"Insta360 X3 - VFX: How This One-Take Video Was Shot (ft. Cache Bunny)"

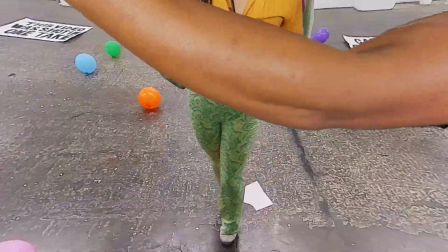0:14 OMW, OMW, on my way to you.
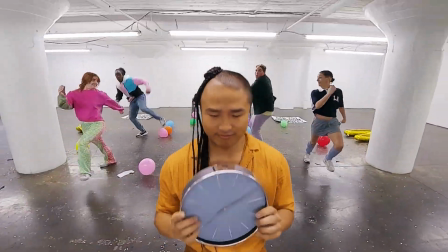0:19 Good at what I do. I'm OMW. On my way, on my way.
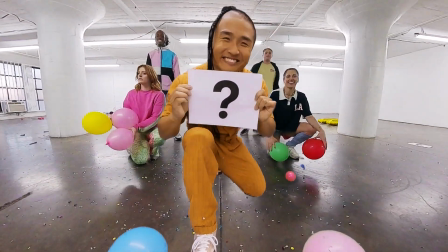0:28 On my way, on my way.
In our most recent video, we asked you all to guess how we made it. A lot of you actually guessed it correctly, which we were very impressed by. So now we're excited to tell you about the whole creative process and the logistics it took to make it actually happen.
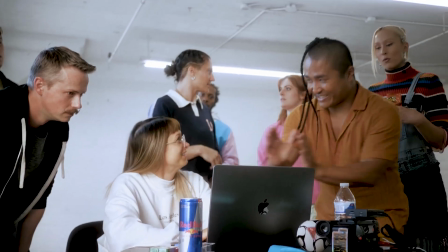0:43 Our goal for this collab was to use 360 footage in a way that we had never seen done before.
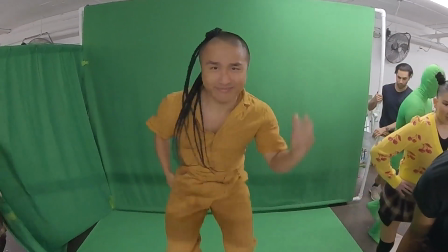0:48 Our concept was to use one side of the camera as the foreground and the other side of the camera as the background.
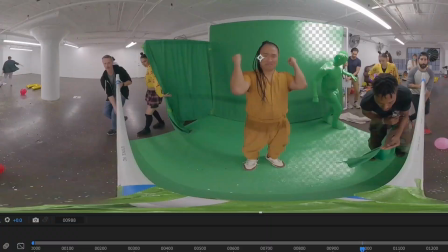0:54 We would then duplicate that clip in After Effects, key out the green screen, and move him to the other side of the frame. But that meant he and the background would be moving opposite directions.
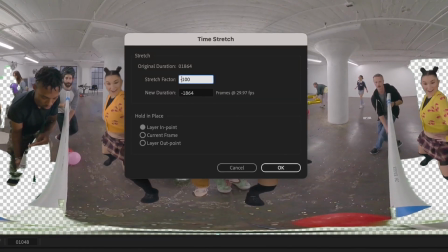1:04 So we just reversed the background footage, and then we had this really cool effect where the background was moving backwards and the foreground was moving in real time. The Insta360 X3 was the perfect camera to shoot this on because it could automatically stabilize and horizon lock our footage,
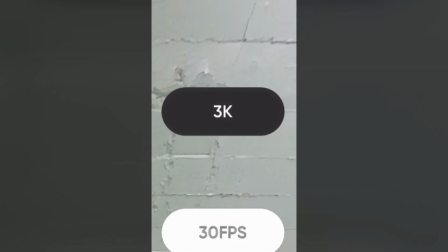1:16 easily mount onto our rig with the invisible selfie stick, and give us the highest image quality possible so that our green screen would key out properly. To plan the shoot, we divided the scene up into quarters, one being myself with the green screen in the background,
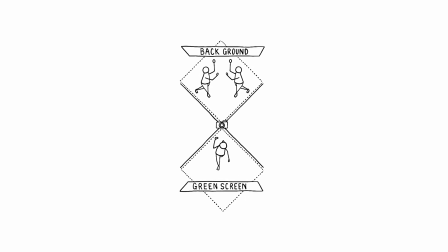1:29 the opposing side will be the background plate, and the remaining 2 quarters will be the hiding spots where we will put the camera operators, the props, the stagehands, whatever we didn't want to be seen in the frame.
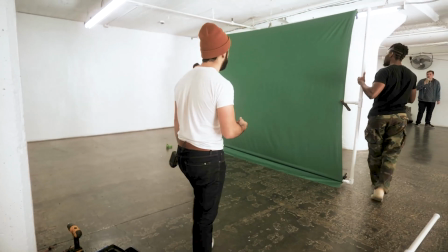1:39 We needed the green screen to move with Hawk as he walked, but how do we get a green floor on one side without having it on the other side? So we brainstormed. We came up with this camera rig where we literally used the green screen roll as the wheel.
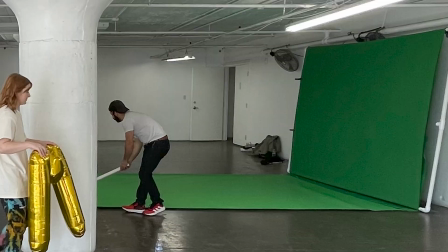1:52 We had 2 people move this rig forward, making one side of the camera a green screen studio and leaving the other side a normal scene. The camera path would only work if it was a palindrome, so to speak. So when we added the camera movement up at the beginning of the video, we had to add the same amount of movement down at the end of the video, so that the camera path was identical when reversed.
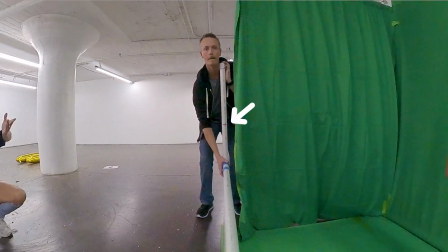2:12 To make sure our camera speed stayed consistent, our operators mapped out where they should be on each beat, making them mimic the motion control camera rig. There were 2 other factors that were crucial to making this effect work. The lighting had to be consistent on all sides of the camera, otherwise you would have seen that the background lighting and the foreground lighting didn't match.
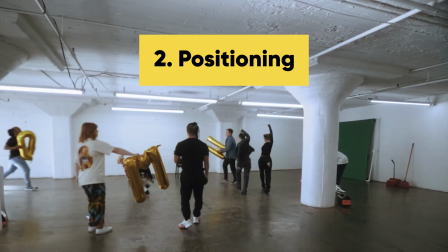2:30 The positioning was extremely important too, because if the dancers were closer to the camera than Hawk was at that time, it would look like he was stepping on top of them, which would have ruined the effect. But how did we make Hawk interact with the background? First, we had to visualize how time would look on both sides of the camera.
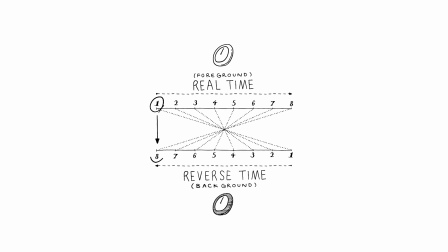2:44 For example, if I would clap on the first beat, the background would have to clap on the 8th beat, so when the clip is reversed, it would look like we're clapping at the same time. The second beat would be the 7th beat for them, the third will be the 6th, and so on.
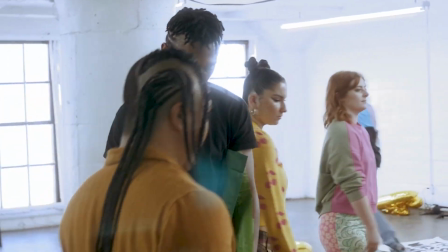2:56 In total for this video, we had 64 beats, so mapping that out forward and backwards got really confusing.
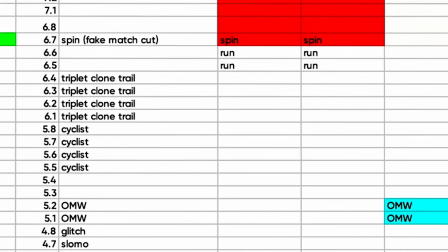3:03 So confusing to the point that I had to make a whole spreadsheet so I can visually see how the opposing worlds would interact with each other. To make this video extra tricky to figure out, we wanted to include a moment where it looked like an obvious cut but was actually done practically.
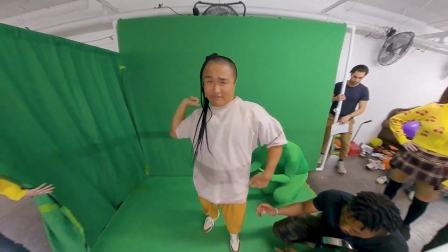3:17 So the quick change in the beginning, that was actually a physical tearaway. We only had 3 frames to completely remove the shirt, which is only about 1/8 of a second.
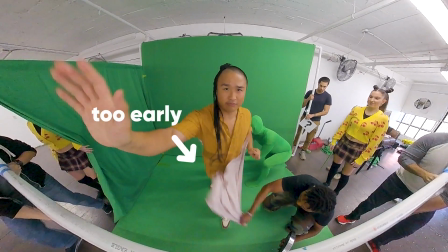3:26 If the shirt was pulled off even 1 frame early or his hand was just 1 inch too high, the effect wouldn't work. So this had to be done with extreme precision. The hand that comes in to wipe away Hawk's body and reveal a body behind him, that was also just green screen.
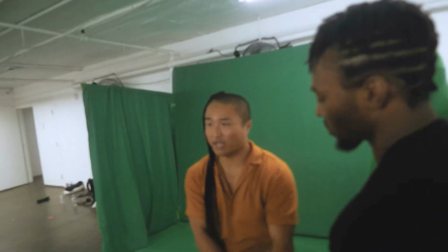3:40 We had one of our stagehands tape a piece of green cloth to the inside of his arm so that as soon as it wiped away Hawk's body, it would show the background behind it. Alright, so how did we get clones? How did we get 4 of the same girl in the shot?
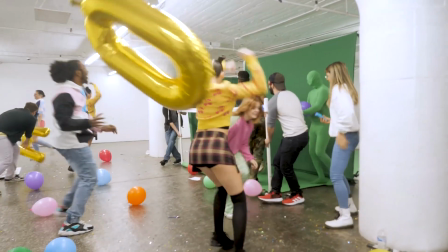3:52 Well, these were actually twins, and we timed it so that they could be in the background and foreground at the same time, making it look like there were 4 identical clones.
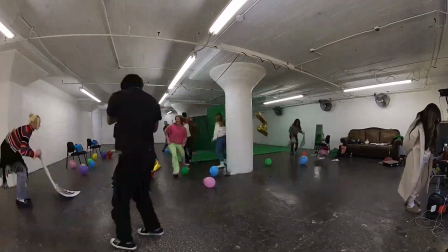3:59 This took us a long time to plan and a lot of takes to get it right. But once we got the take we needed, the edit was done in 15 minutes and we finished before we even left the set. There were so many moving parts in this production and everyone, and I mean everyone that was involved played an important role in this huge puzzle. Thank you so much to the whole cast and crew, and a huge thanks to Insta360 for helping us make this crazy idea happen.